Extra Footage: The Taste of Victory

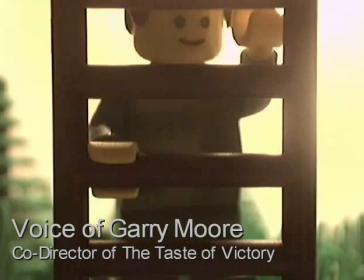0:04 I did this first test because originally a squad was going to be shown leaving the helicopter by ladder.
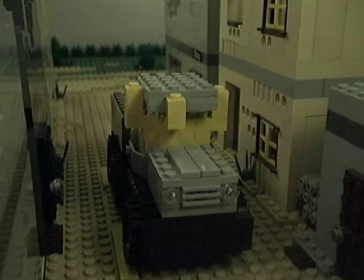0:09 For these tests, I built each frame of the explosion, animated the sequence, and looked through the video to see which frames need to be removed and what needed to be added to get a realistic explosion effect.
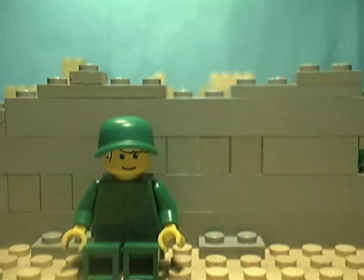0:18 This is an early muzzle flare test. The first bullet hole effect I tested worked well enough that it ended up being the one used in the film.
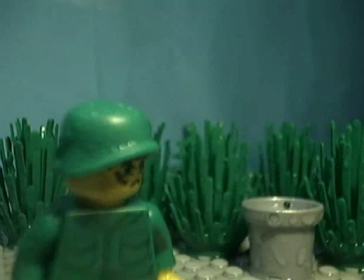0:26 For the rain scene, I didn't want to use any visual effects because A I'm not very experience with visual effects, and B. I wanted to try animating rain completely in shot.
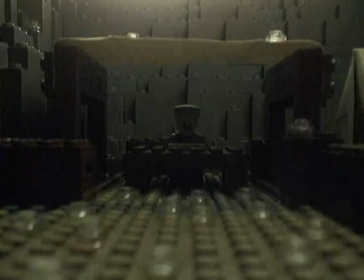0:35 These tests let me try out different techniques until I found one that would work for the scene.
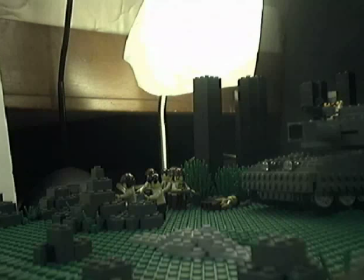0:40 The reason these grenade effects look worse than the ones in the movie is because in the movie, there are rocks covering up the base of the explosions. A version of the second shot where the scene gradually becomes clear instead of gradually becoming blurry.
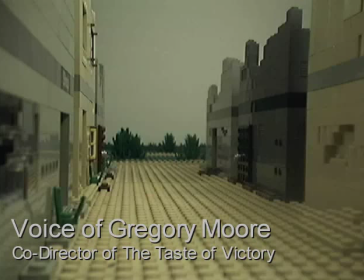0:53 These two shots would have been the only ones in a taste of victory that were filmed by me. I thought that for the beginning of the ambush scene, it would work better if the camera was still, as opposed to the moving shots Gary filmed.
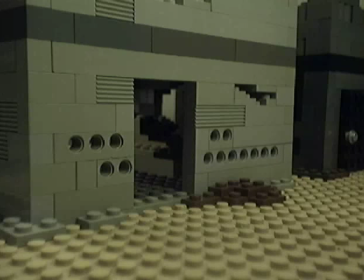1:04 However, in the end, we decided to use the moving shots instead. This shot was going to be a deserted town introductory shot.
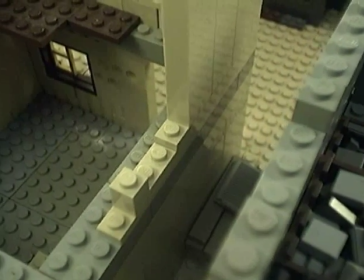1:11 It doesn't really work well with the shots that would have gone before and after it and isn't really necessary, therefore it was cut from the movie.
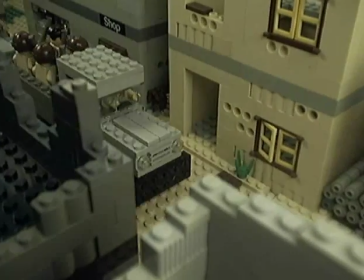1:18 I'm not really sure why I reanimated this. The angle of this shot prevented the viewer from seeing the entire explosion and the animation is somewhat jerky.
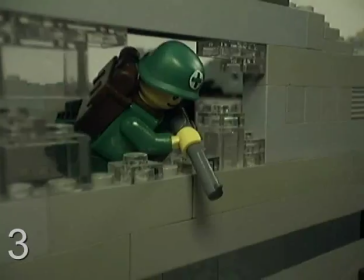1:27 Because this shot has a lot of things moving around and because of poor planning, I had to animate it five times before getting it right.
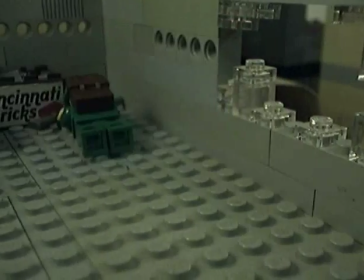1:34 The next three shots are all different angles showing the same action, but I had trouble finding the right shot for this particular part.
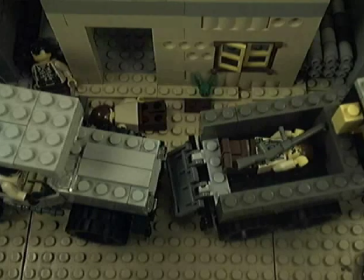1:41 I wasn't quite sure how I wanted this scene to transition from fighting to quiet. These shots were filmed without much planning as I tried to figure out how.
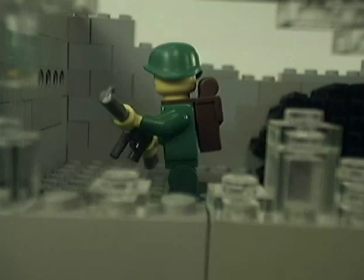1:48 This shows how the transition could have been a lot slower than it is in the film.
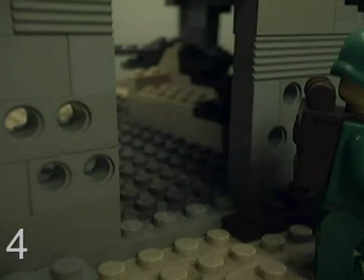1:53 I filmed this same shot a lot of times also, but I'm not exactly sure why. Sometimes I realize what I'm animating looks bad and decide to have some fun with it.
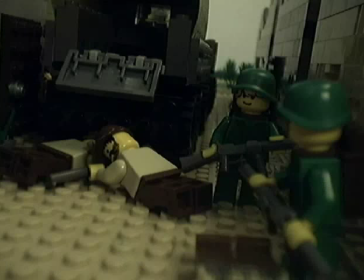2:03 This is a much more close-up version of the shot we did use. Miller climbs into the truck too fast in this part.
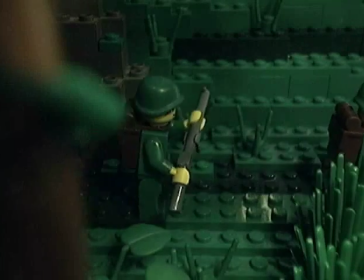2:11 This was the very first shot I filmed for the Taste of Victory. It was very early in production, and it's notable that Evans doesn't have a rocket launcher.
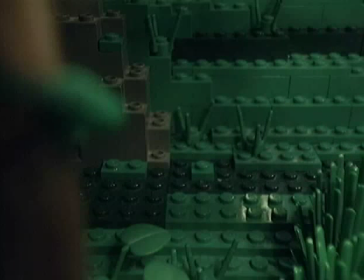2:18 Also, it may be impossible to see, but not all the squad's faces are the same. Powell looked like he was moving around too much in this one.
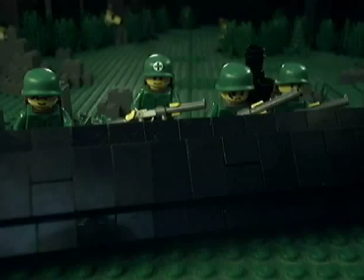2:25 The forest scene, and the whole movie for that matter, has lots of unused footage. Some of it looks pretty good and some of it looks bad.
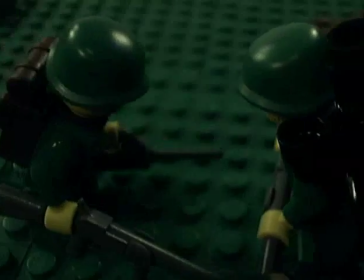2:32 Some shots were cut because I changed my mind about where somebody needed to be in the next shot, some because of small mistakes,
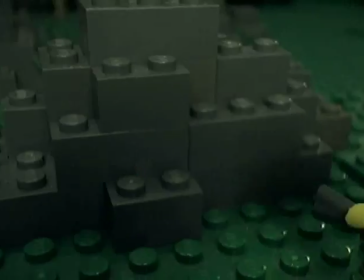2:38 many weren't framed well or shot from bad angles, and others I think could have actually worked in the film.
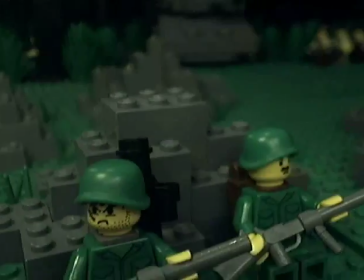2:43 It is important to note that this was filmed back in 2010, and if I didn't like it then,
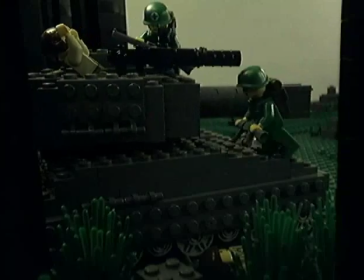2:48 I separated it from the footage I did like. had I looked through this footage again while I was editing I may have decided to use some of it.
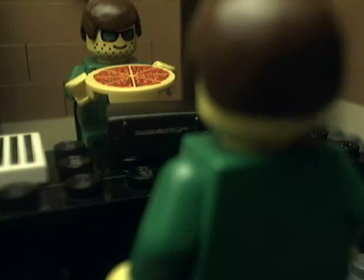2:55 Parts of these two shots are in the movie but not all of them because they were intercut with another shot.
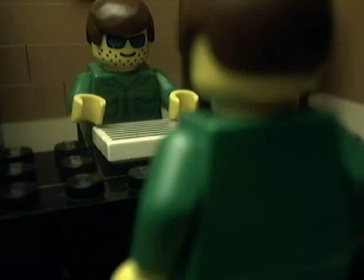3:01 Using both of them though caused a continuity error. In one shot the briefcase is open and in the next it is closed.
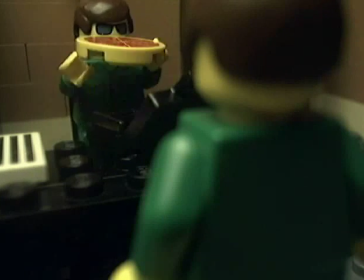3:07 In the shot after that the briefcase is open again.
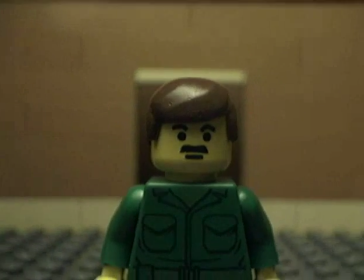3:11 These are a few alternate versions of the shot of Brown's reaction with dolly zooms also known as vertigo effects and one with no zoom at all.
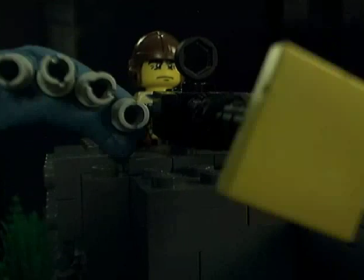3:21 This section shows shots before and after they are masked.
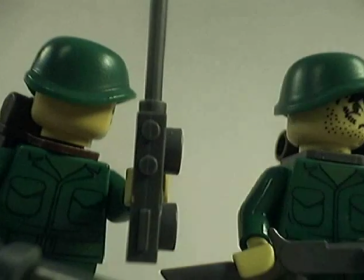3:25 If you don't know what masking is, it's a technique where two pictures are taken, one with an object and a support holding it in place, the other without the object or the support.
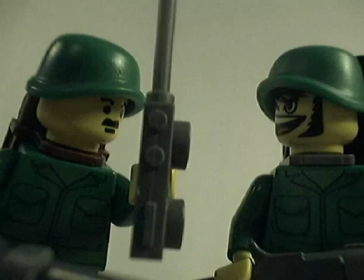3:34 In an image editing program, the support from the first picture is replaced by the background from the second picture so that the object looks as if it is suspended in mid-air.
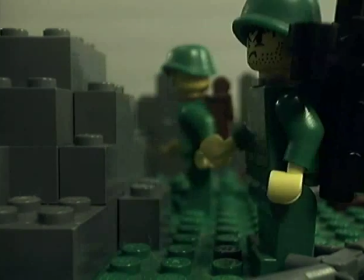3:43 Whenever something needs to look like it is floating, flying, falling, etc, masking is a useful technique.
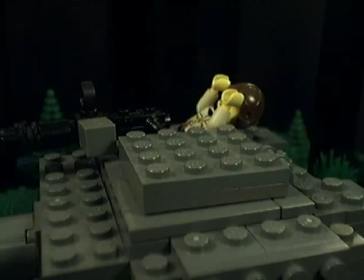3:49 We hope you enjoyed seeing everything we didn't end up using in the Taste of Victory, and thanks for watching.